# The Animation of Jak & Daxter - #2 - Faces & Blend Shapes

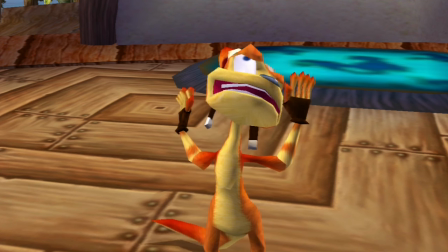8:08 If you want to learn about this more in depth and hear it explained by somebody far far more qualified to talk about it than I am,
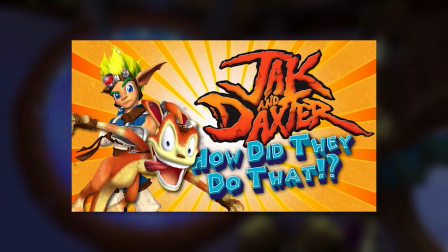8:15 I recommend going and watching this video right here. This video is from a series called How Did They Do That?
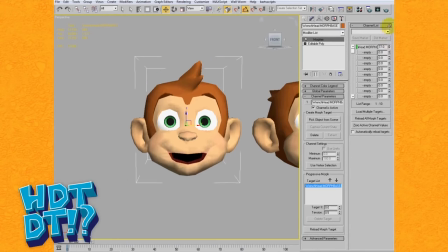8:20 And every episode goes into a lot of detail explaining the tech behind some specific aspect of a certain game.
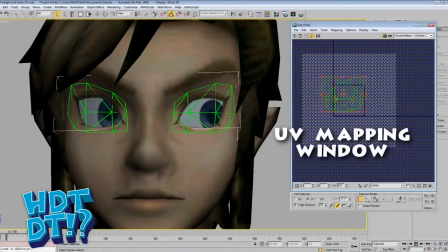8:26 He's done episodes on like the water in Super Mario Sunshine, and how they animated eyes in Twilight Princess, and just all sorts of really interesting stuff.
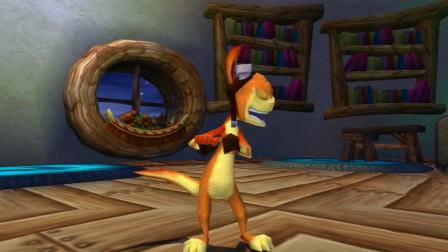8:34 I highly recommend watching all of them.
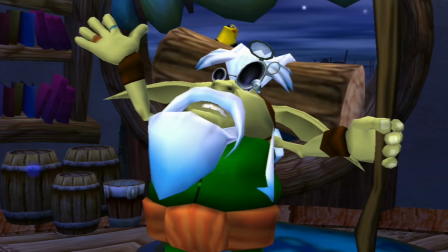8:36 But yeah, if you want to learn more about the morph shape method of animation they used in this game, that video is only a few minutes long, and he explains it way better than I did.
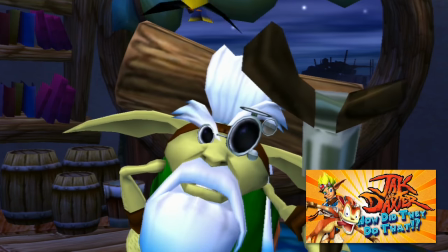8:44 So go watch that real quick and then come back.
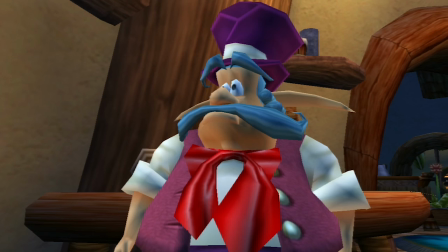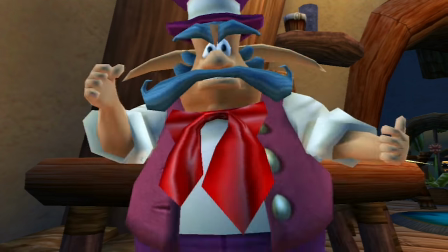8:52 but don't tell me that you two have problems as well. The first I hear of monster sightings near the village and now this.
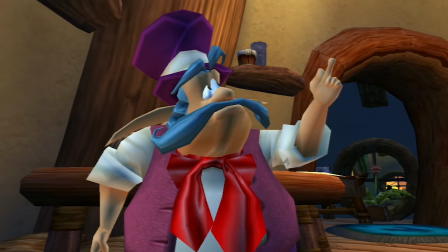9:00 See those gears up there, boy. See them? See how they're not moving?
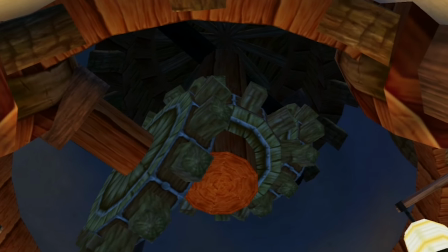9:05 Yeah, I know I said it already, but these performances are just a little too busy.
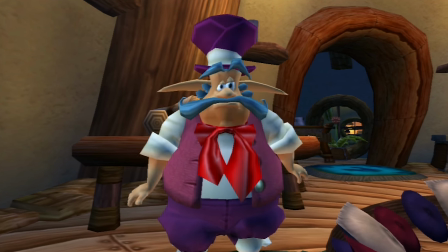9:09 Like, they're animating a big gesture and a big body move for every little fluctuation in the voice actor's read.
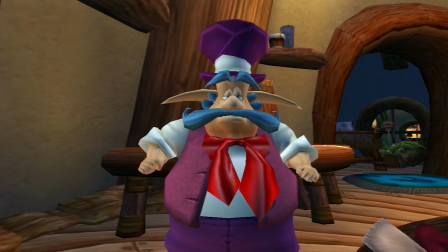9:15 Which, I mean, on the one hand, it is nice seeing the voice actors' lines and reads like actually physically reflected in the character's performance.
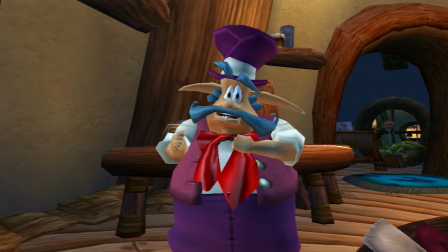9:24 That's part of what makes them feel so much more expressive than a lot of other video game characters when they're talking.
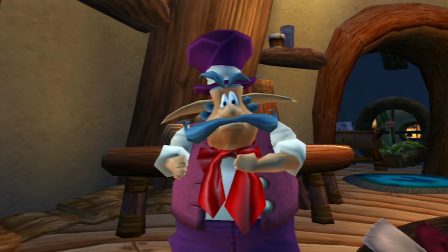9:29 But yeah, it's just a little too far.
Oh, and another thing,
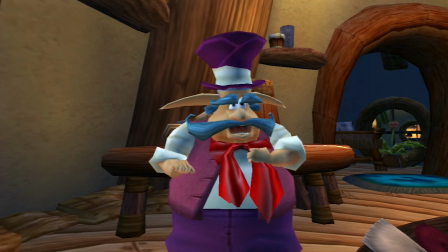9:33 if by any chance you're interested in making a contribution to my re-election campaign,
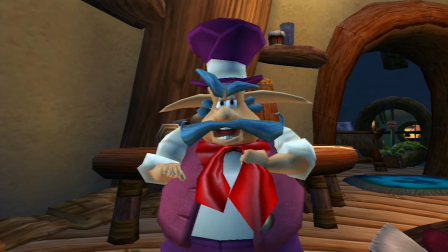9:41 I might be willing to part with yet another power cell.
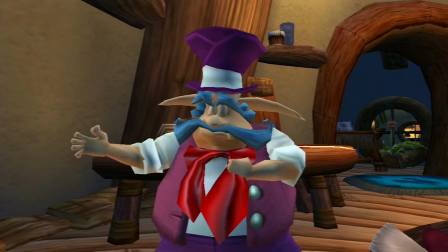9:44 Well, the minimum contribution is, oh, a very modest, 90 bigger rewards.
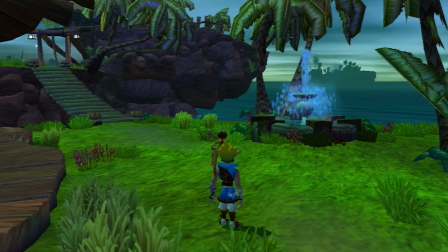9:54 Oh my goodness, I just realized Daxter doesn't always play the exact same animation for all of the attacks you do.
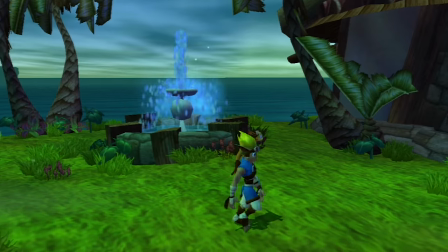10:01 Like, his recovery is different sometimes. Like, look at this.
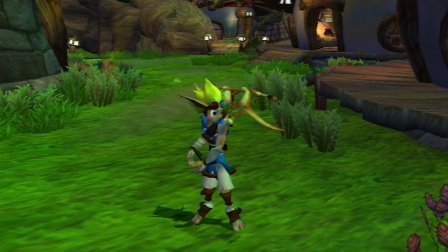10:04 Sometimes when you do your little stand-in-play spin attack, Daxter gets swung around in a big loop, and sometimes he'll get spun around and he'll land back on the shoulder and he'll like, whoa, swing his arms try to catch his balance, sometimes he'll get swung around and grab onto Jack's hair and yank it back and he's kicking his legs and then he lands back on the shoulder.
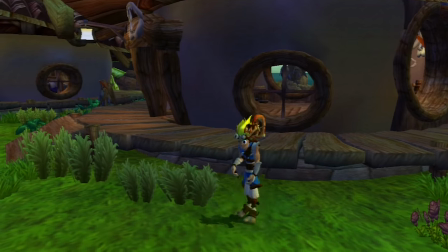10:25 That's awesome. What a subtle little touch. And he actually does that on some of the other attacks as well.
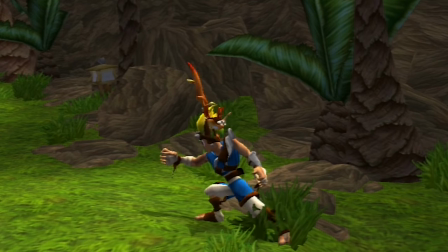10:30 What a nice touch.
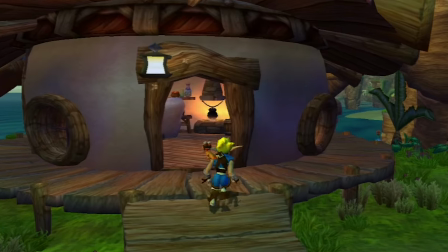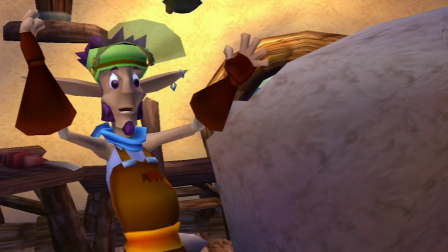10:37 Hey! Little furry dude! I thought for a moment you were my muse.
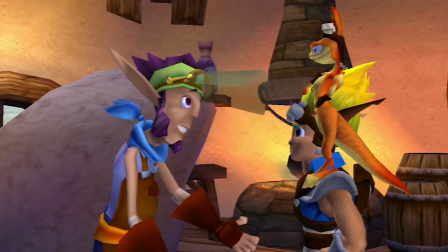10:46 You're what?
Yeah, see right here, a character like this would be a perfect opportunity to have a character not moving quite as quickly and frenetically as the others do.
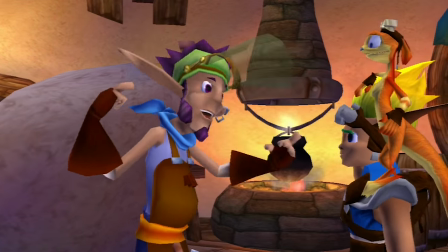10:55 And he's not moving around quite as much as some of these other characters do,
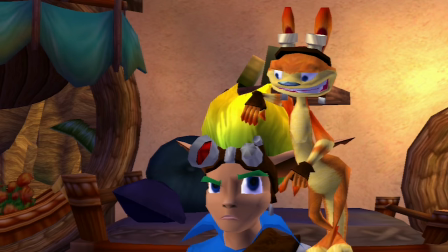10:58 but I think a character like him with that sort of hippie voice he has would be a really great opportunity just to create some extra contrast,
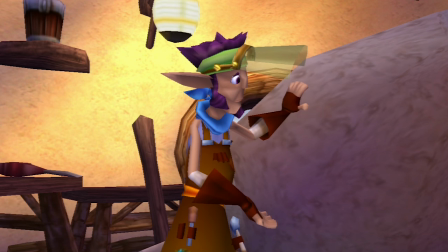11:05 to have a character whose movements are timed much slower.
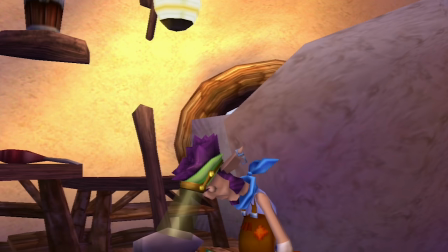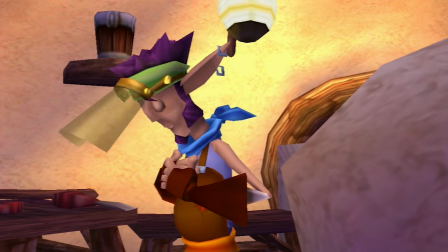11:17 I just ran away to that Misty Island. I just hope she's all right. It's worth a parcel if you bring her back to me.
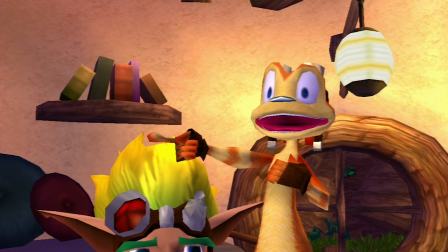11:25 Wait a minute. We are not going back to Misty Island.
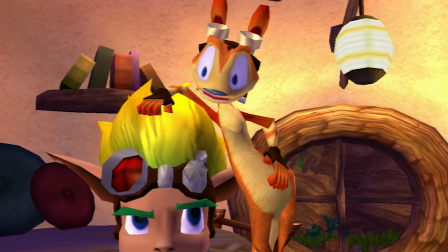11:31 Are we?
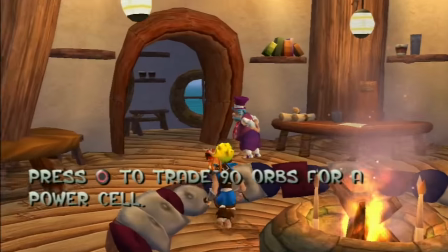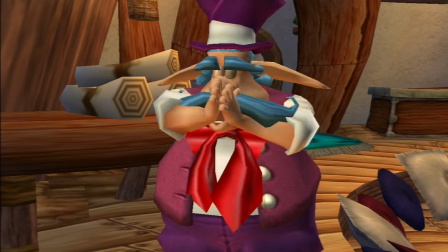11:37 So you want to make a contribution? Good. A sizable one, I hope.
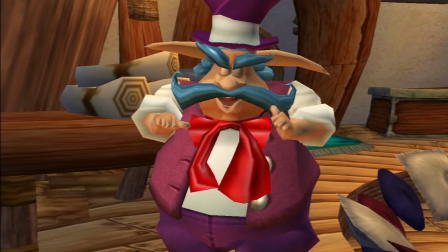11:44 You! It's a sizable contribution.
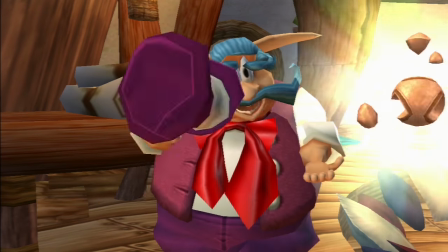11:49 Well, I just hope this power cell adequately represents my gratitude.
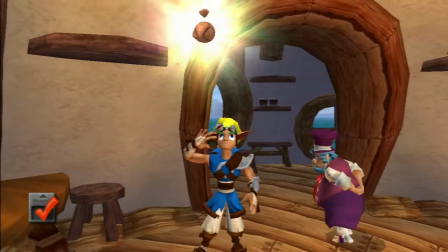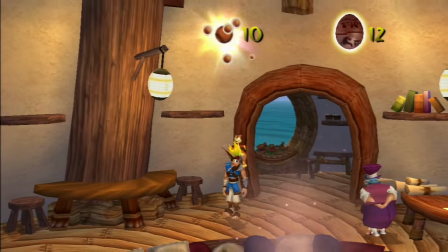12:00 I think this is my favorite power cell getting animation right here. Just the slam dunk animation on Daxter looks so good.
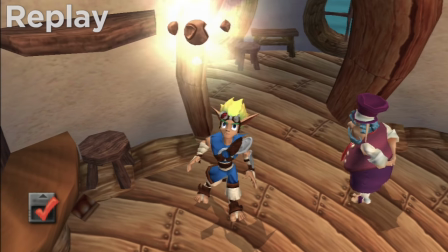12:06 For fun, let's break this animation down real fast. Starting out, we got Jack up there looking up to the object he's about to grab, reaching.
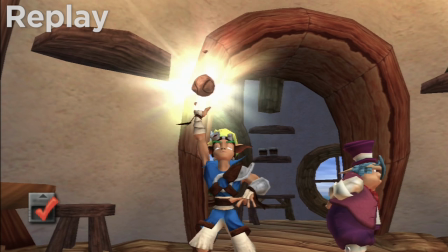12:14 Before he's even got in his hand, he's blinking and he's looking in a new direction to where he's about to throw the power cell,
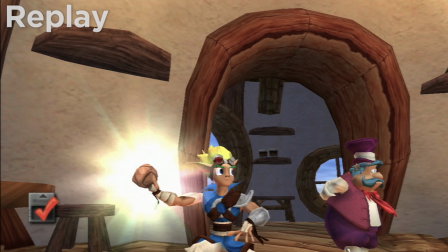12:20 which is partly just shows what his thought process is. He's looking to where he's about to throw, but it also helps to direct our eye up toward where Daxter's about to appear.
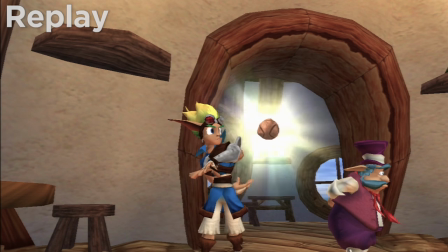12:29 So he throws it behind his back, and before we even get to Daxter, notice that he throws it and then he stays still.
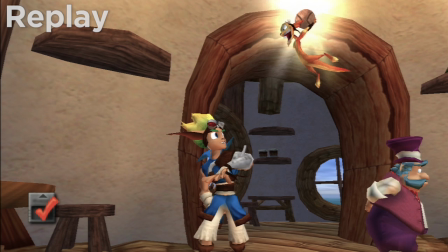12:35 Jack actually stays pretty still for the rest of this movement because we're not supposed to be looking at him. We're supposed to be looking at Daxter. Daxter's the center of attention at this point, and Jack really won't make a big move again until
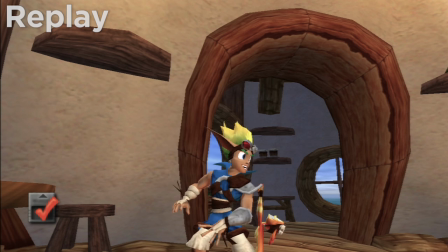12:46 Daxter makes contact and slams the power cell in his backpack, where he gets kind of yanked down by the force of it.
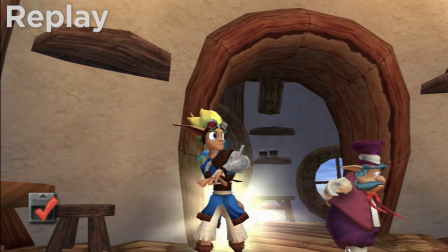12:52 All right, now let's look at Daxter's motion, and I really like the posing on Daxter here.
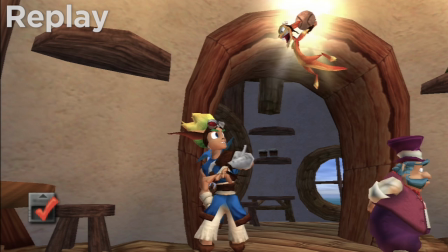12:56 He enters the frame, grabs the ball, makes contact, hits and really favors this pose up here.
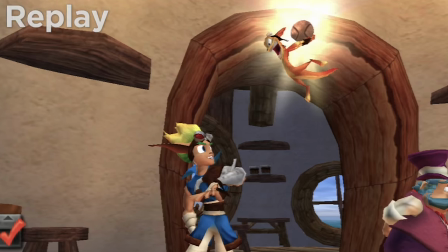13:02 He hangs in the air for a while, and it's that iconic getting ready to slam dunk sort of pose.
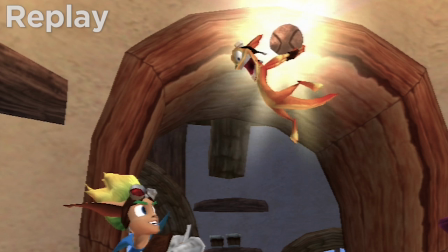13:07 And it's kind of exaggerated because he's holding the power cell in both hands, his arms are way behind him, kind of in a physically uncomfortable way.
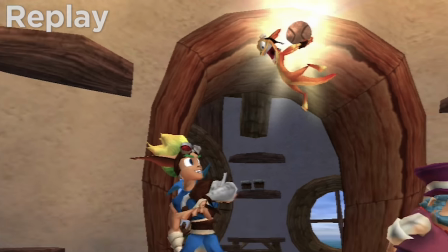13:14 And I really like the spacing on this move.
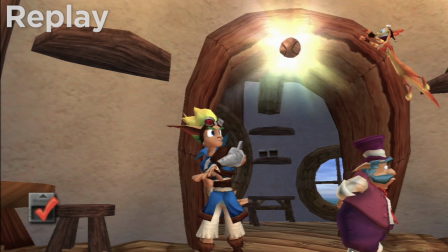13:17 He really hangs up here and favors this mid-air pose for quite a while Just so you really see it and he doesn't start really
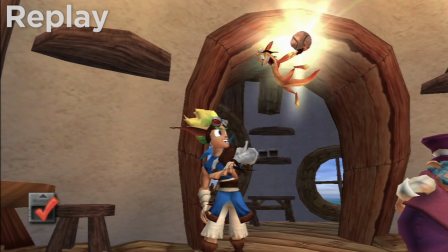13:23 speeding up until he starts to fall And then as he starts to fall the spacing starts to really spread out and speed him up to where he dunks
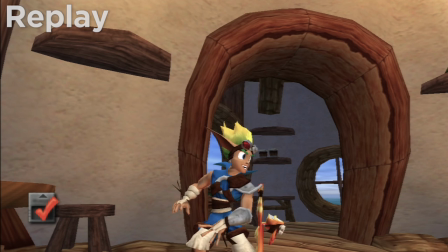13:31 the thing and stretches way down and I love the way Daxter and Jack's Physicality affect each other here with Daxter slamming the cell into the backpack which yanks Jack down but then Jax stands back up straight,
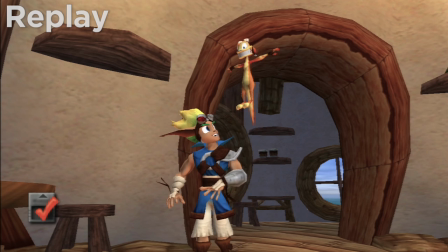13:42 which yanks Daxter up into the air, and he just kind of hits a goofy little t-pose there,
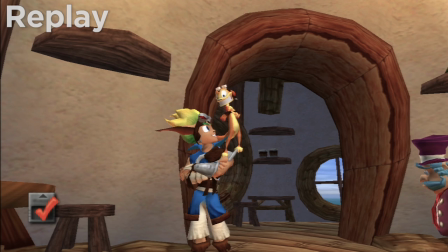13:47 lands neatly, crosses his arms, and they share a little nod, and then they look at camera.
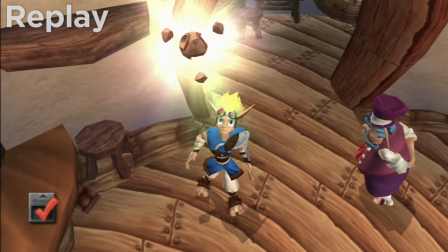13:52 It's a nice little, uh, this is a fun little animation. I like it.
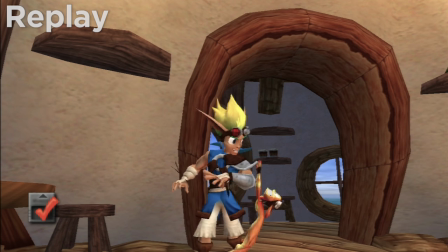13:55 And hopefully that little breakdown there helps to show just all the subtle little intricacies involved in
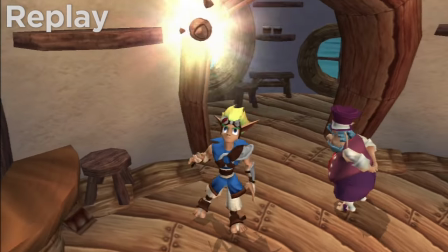14:01 animating just that quick little succession of actions and making that whole alley-oop animation feel so good.
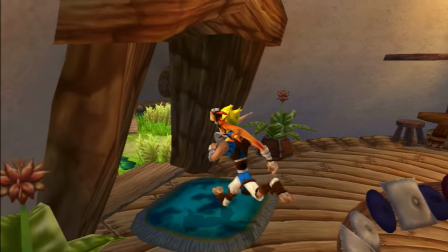14:09 two or three days making that one animation, and if you were having to make it to a film quality level, you could easily spend way longer.
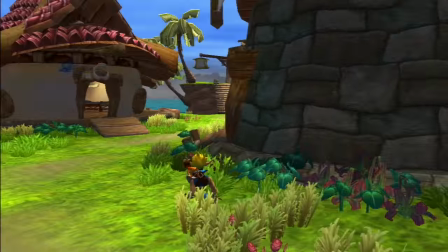14:16 You know what, I'm actually going to play through a couple more of these celebration animation sequences in Slow Motion, just so you guys can get a better look at them.
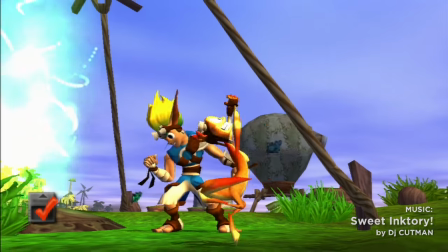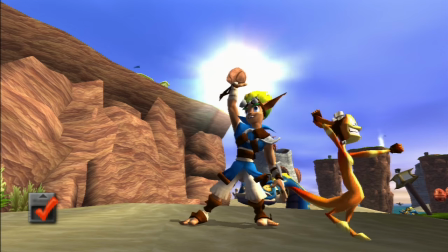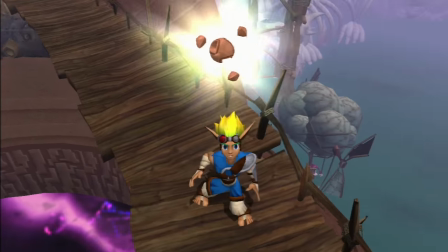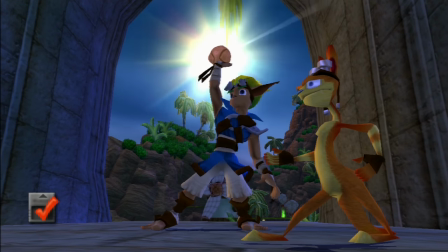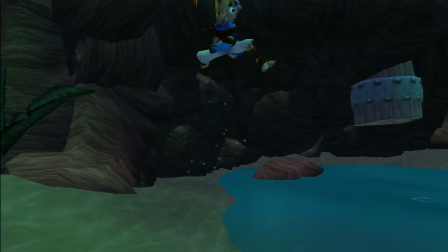15:17 Hey, I've discovered a couple more attack animations I forgot about. Like this uppercut here. Look at this.
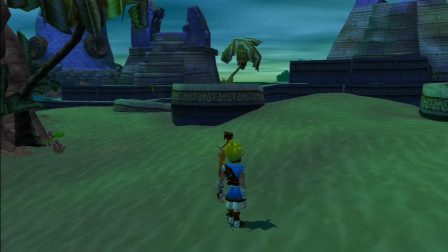15:24 So if you crouch down and then attack, you do this really cool looking uppercut, which starts much more awkwardly than it finishes.
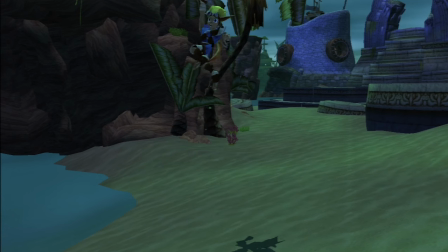15:31 The first couple frames of it are a little weird. I think there are some subtle ways that this particular one could be polished and improved a little bit.
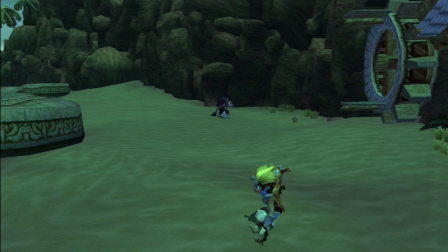15:39 I think these first few frames with Daxter stretched out kind of weirdly in a way that doesn't tie into the motion looks pretty rough. And when I look at the path that Jack's fist and arm take through here before they get to the top of the uppercut,
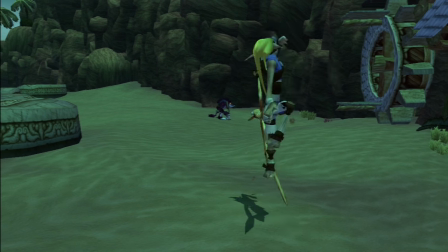15:52 But I think maybe that line could be polished a bit more to better kind of tie into this twisting body line of action on the way up to the full extension of the punch.
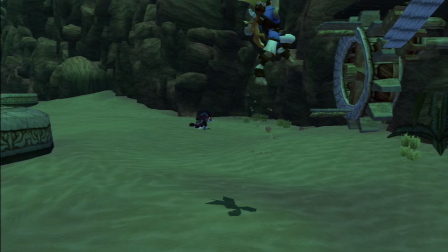16:02 But once you get up to the point where he's reached the top of his jump and the punch has happened and it's just the follow through of that twisting motion from the jump, that all looks great. Legs swing out and Daxter twists around him and lands really hard.
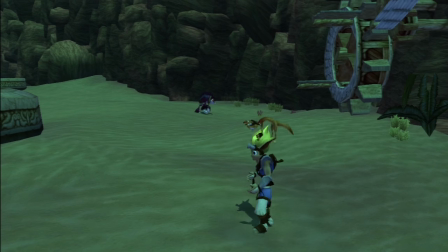16:17 Ah, that looks really good.